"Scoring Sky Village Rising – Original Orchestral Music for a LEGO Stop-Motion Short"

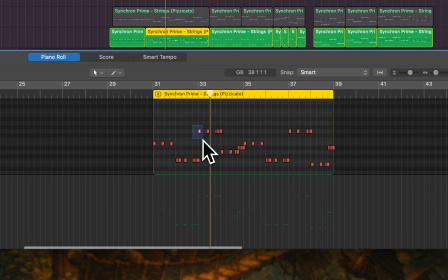[19:55]
Yeah. If we take a look at the MIDI notation here, we can see they're quite, from a velocity point of view, they're quite high, and there is this certain threshold.
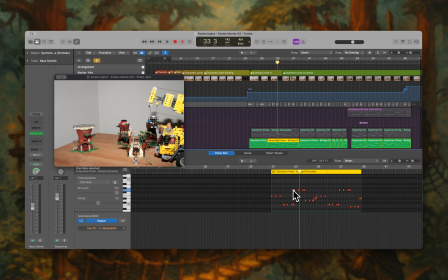[20:04]
If you are above a certain velocity, then you will hear this kind of slappy attack, and if not, then it's being played more in a regular way, and by alternating between these two articulations,
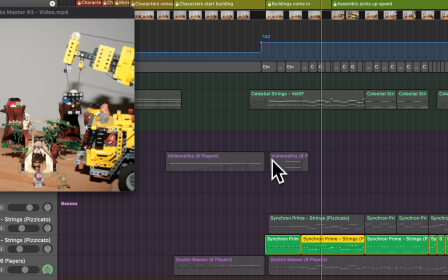[20:15]
you can create a very interesting rhythm. And so this supports us on the low end for the mids, of course,
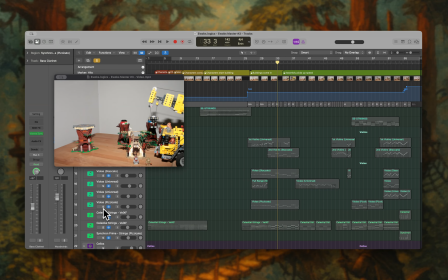[20:23]
other strings that are being played, some violas, they are doing also a bit of a rhythmic part here.
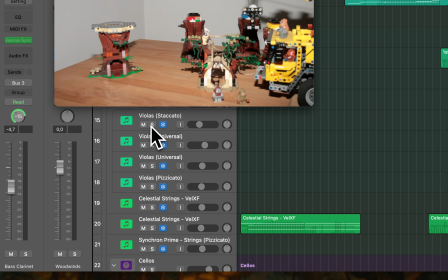[20:30]
If I just solo out these, then we can hear that here as well.
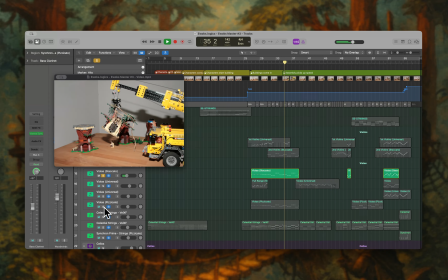[20:36]
Joined by the other ones.
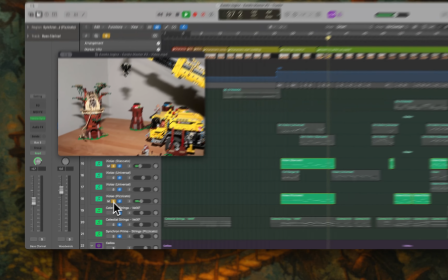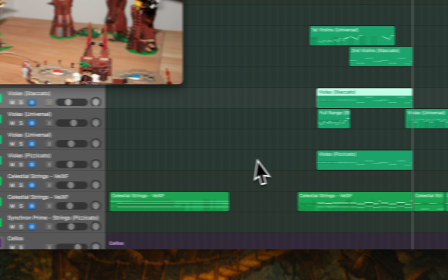[20:43]
Yeah, so trying to fill up the soundscape that we have, the frequency spectrum,
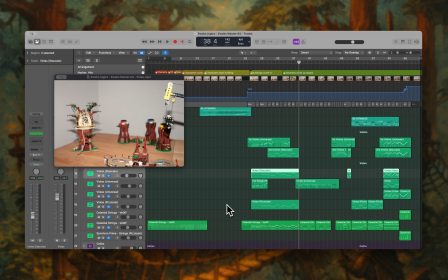[20:50]
with different instruments, and they all have their strength in the certain registries where they are most comfortable with regards to the
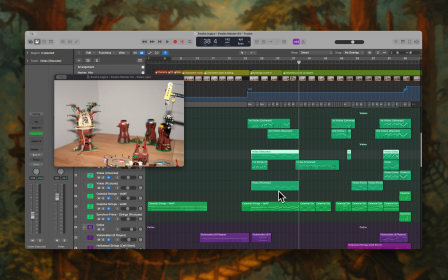[21:00]
sound that they can produce. Okay, further going along, we have this main theme as we talked about,
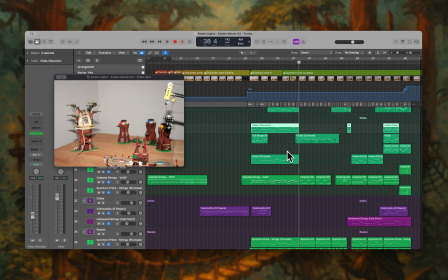[21:08]
and then we dial it back a notch from the overall excitement. This is also something I think is very important for an orchestra score. It has to flow. It's not always like full pedal to the metal, let's go. This has to be something, you know, it picks up speed and or it picks up dynamics.
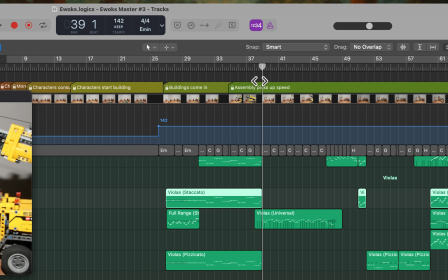[21:26]
Also, if it remains, it doesn't change the tempo. But it just depends on what kind of instruments that you use and how you layer them together,
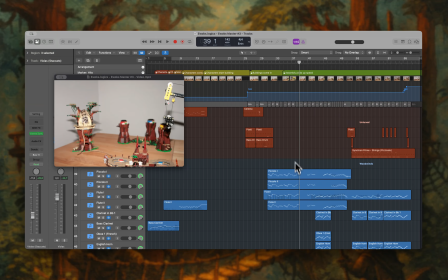[21:35]
of what the listener then will actually perceive as a from a dynamics point of view,
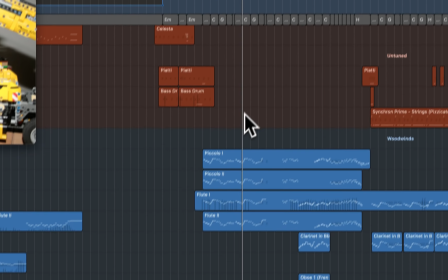[21:42]
of how aggressive or how laid back that it is. And we have a woodwind section here going on.
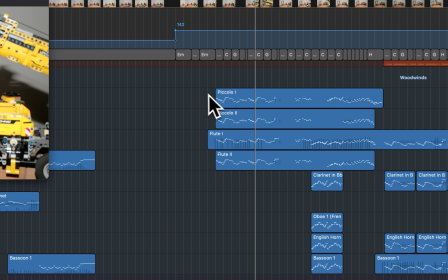[21:49]
They usually play in unison. That means they play the same notes all the time. But these, of course, when I recorded them, they are sometimes copied.
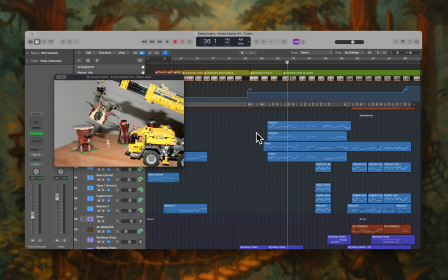[21:57]
But I apply the humanization algorithm, which is very important, because if you have two players of any kind, and they can be the most professional ones, they will never always play in a live scenario the exact same notes at the exact same time with the exact same velocity.
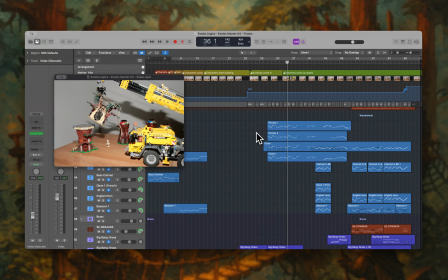[22:11]
It's just not possible, humanly possible. And we also want to have this human factor. So if we're playing in a virtual orchestra and we're working with a virtual orchestra, then all of these human factors have to be considered for it to make it, in order to make it believable that this is a live performance,
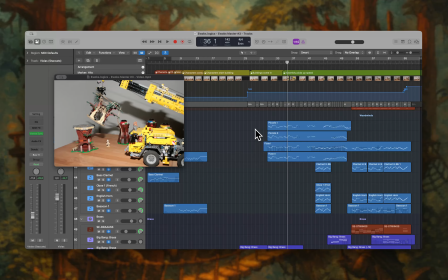[22:27]
or like an actual performance is what we want to achieve by using one of these libraries.
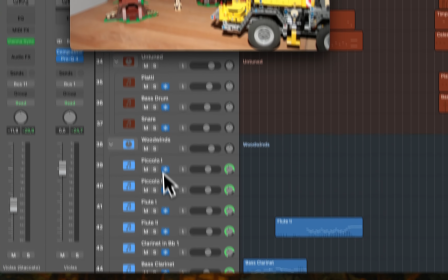[22:32]
So quickly soloing out the woodwinds so we can hear what they are doing when they're playing this theme.
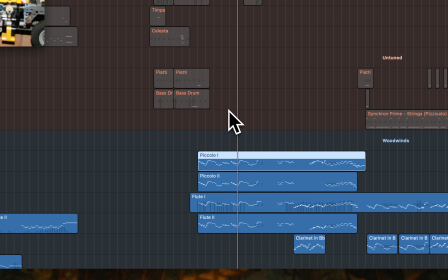[22:39]
I'll just solo out this section and see what they are doing.
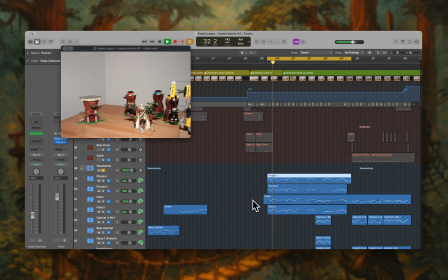Yeah, we can hear the piccolos, they are in the upper register,
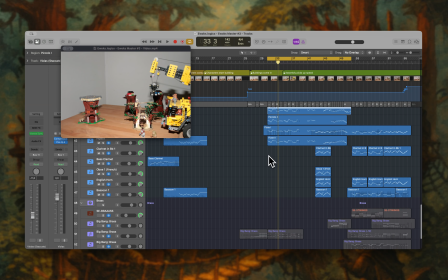[22:52]
and then we further go down with regards to where the individual instruments have their strengths.
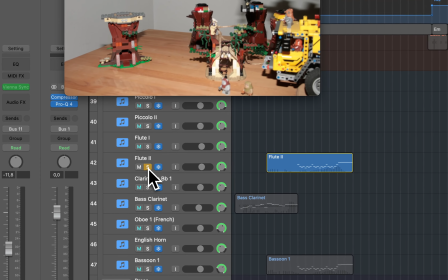[22:58]
We have a few flutes, so two flutes actually going on that are playing here.
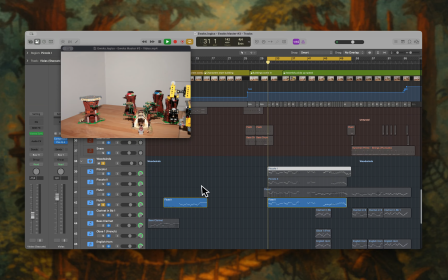[23:03]
I'm just soloing out this one here. Let's join it with the other one. Yeah, so it gets a bit more full, and maybe also joining with one of the piccolo flutes, we can hear that it adds more weight to the entire piece.
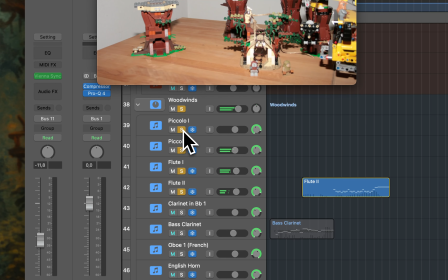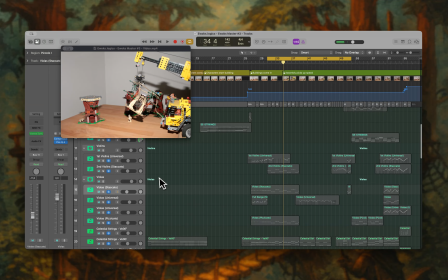[23:28]
So this actually supports the main theme that is prominently interpreted by the string section, the violins, for example.
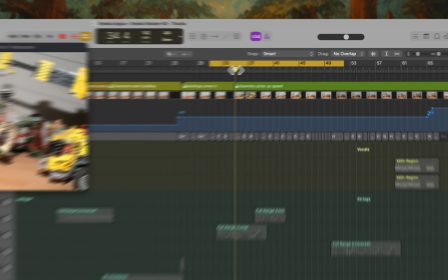[23:37]
And then later, as I said, we take it back a notch, and that is happening here, where we actually then play
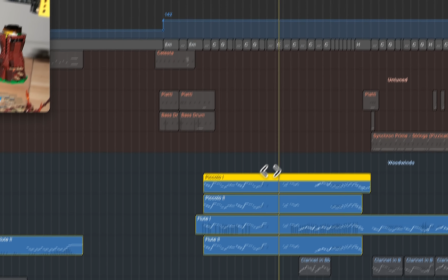[23:46]
this motive here on the woodwinds, and just have a few strings really laid back.
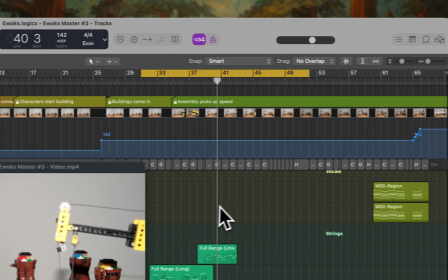[23:54]
Let's explore that a bit more in detail. Sorry, here.